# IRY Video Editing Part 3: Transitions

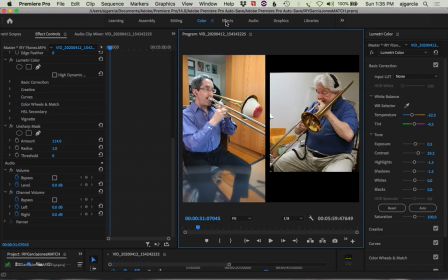(0:22)
so now uh aside from various graphics introducing the person properly i think we can now
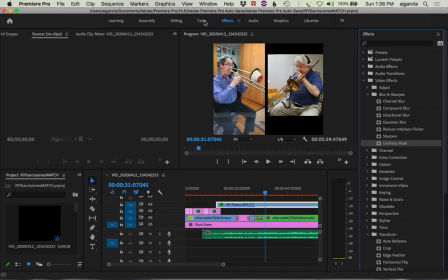(0:29)
focus on uh getting the ins and outs happening there's going to be some ins and outs happening uh that we're going to need some video fade outs i think and audio fade outs maybe not so much those have already been done for some video
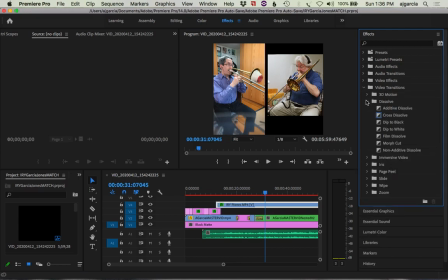(0:46)
transitions we're going to need some dissolves because they're going to be times when he plays and times when he doesn't all
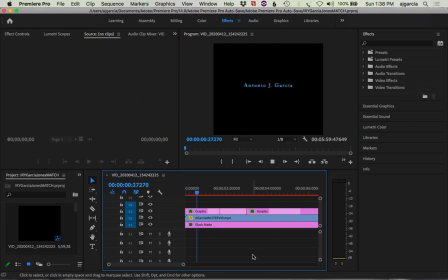(0:54)
right so let's play it from the top even though it has the wrong credits here comes the music and
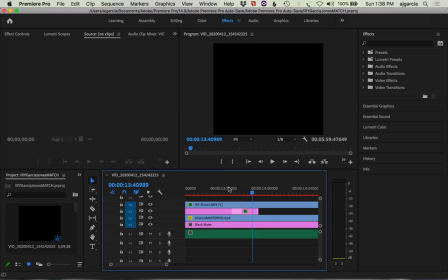(1:13)
this is about where we want him to be in place so let's bring this up and I could even make it you know pretty exact as to where if I want this to synchronize well one with the other so
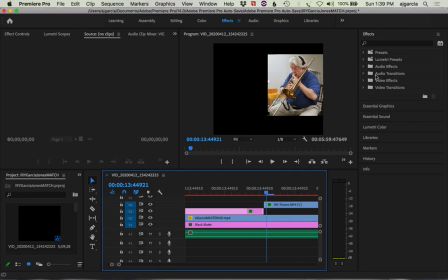(1:36)
let's take out the lead in there and now let's do a video transition of a dissolve cross dissolve we'll put it right here let's
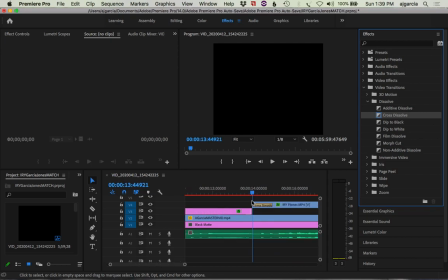(1:51)
see how this flies see
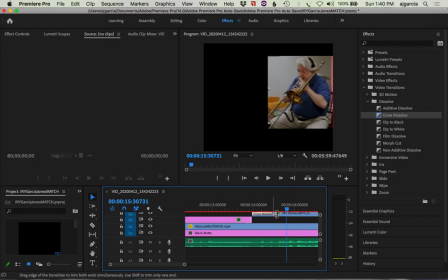(1:59)
so that's going to fade him in. Now, we could lengthen this fade a little bit because he hasn't played yet and that could be a little artsy. So you can just take it and drag it that way. Cool. So by the time he plays, he's in full focus.
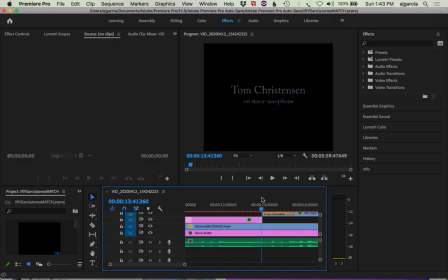(2:20)
So let's roll this from near Philip's entrance.
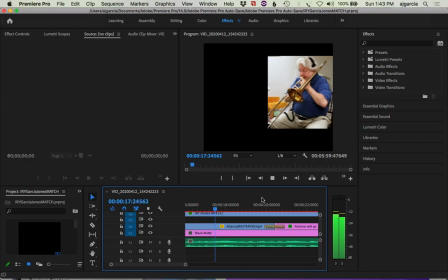Now, you can see in the pink area here that I should be dissolving in at this point with a graphic that says that I'll be appearing and then I'll come in, etc.
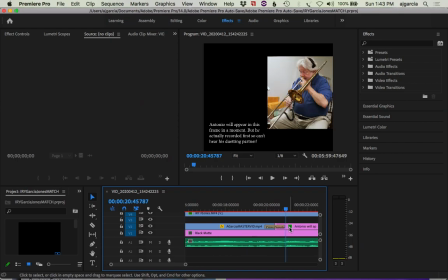(2:43)
It may not all render very quickly now, but here I come. But the most important thing we want to do now is determine when Philip needs to fade out, because all my fade in and fade outs are done.
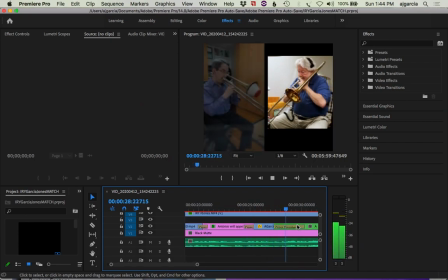so there I am I fade in that's all good so I should be set now for a while because the way that this format is done I've already said
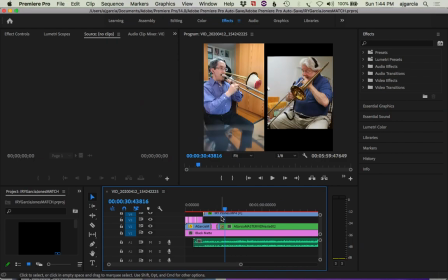(3:13)
you know who plays when etc so Philip Jones stays on camera for quite a while because we trade the melody and then
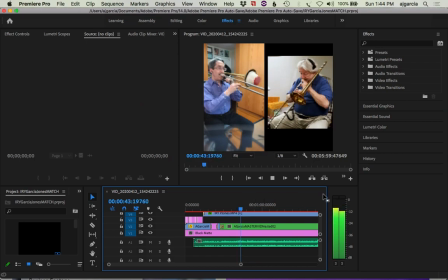(3:26)
Now we have the bridge, where I take up the bridge, but he plays backgrounds a little bit. Well, it looks like he chose not to play backgrounds in that bridge, which is fine.
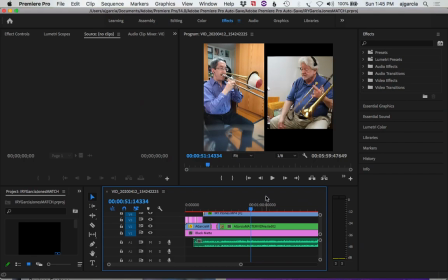(3:43)
See, so he's sitting there, as I will be sitting there at some points, and he comes back in.
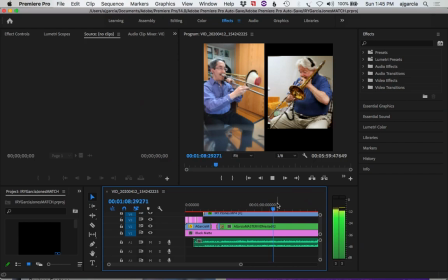So, at this point, what happens is that the two players trade phrases together.
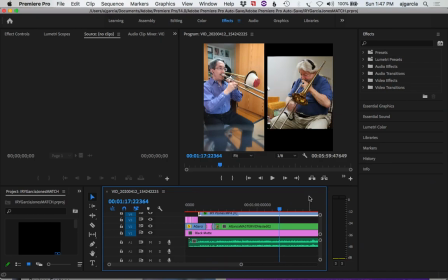(4:19)
So I'm just going to leave both cameras up, and start with trades of about 8 bars of B's.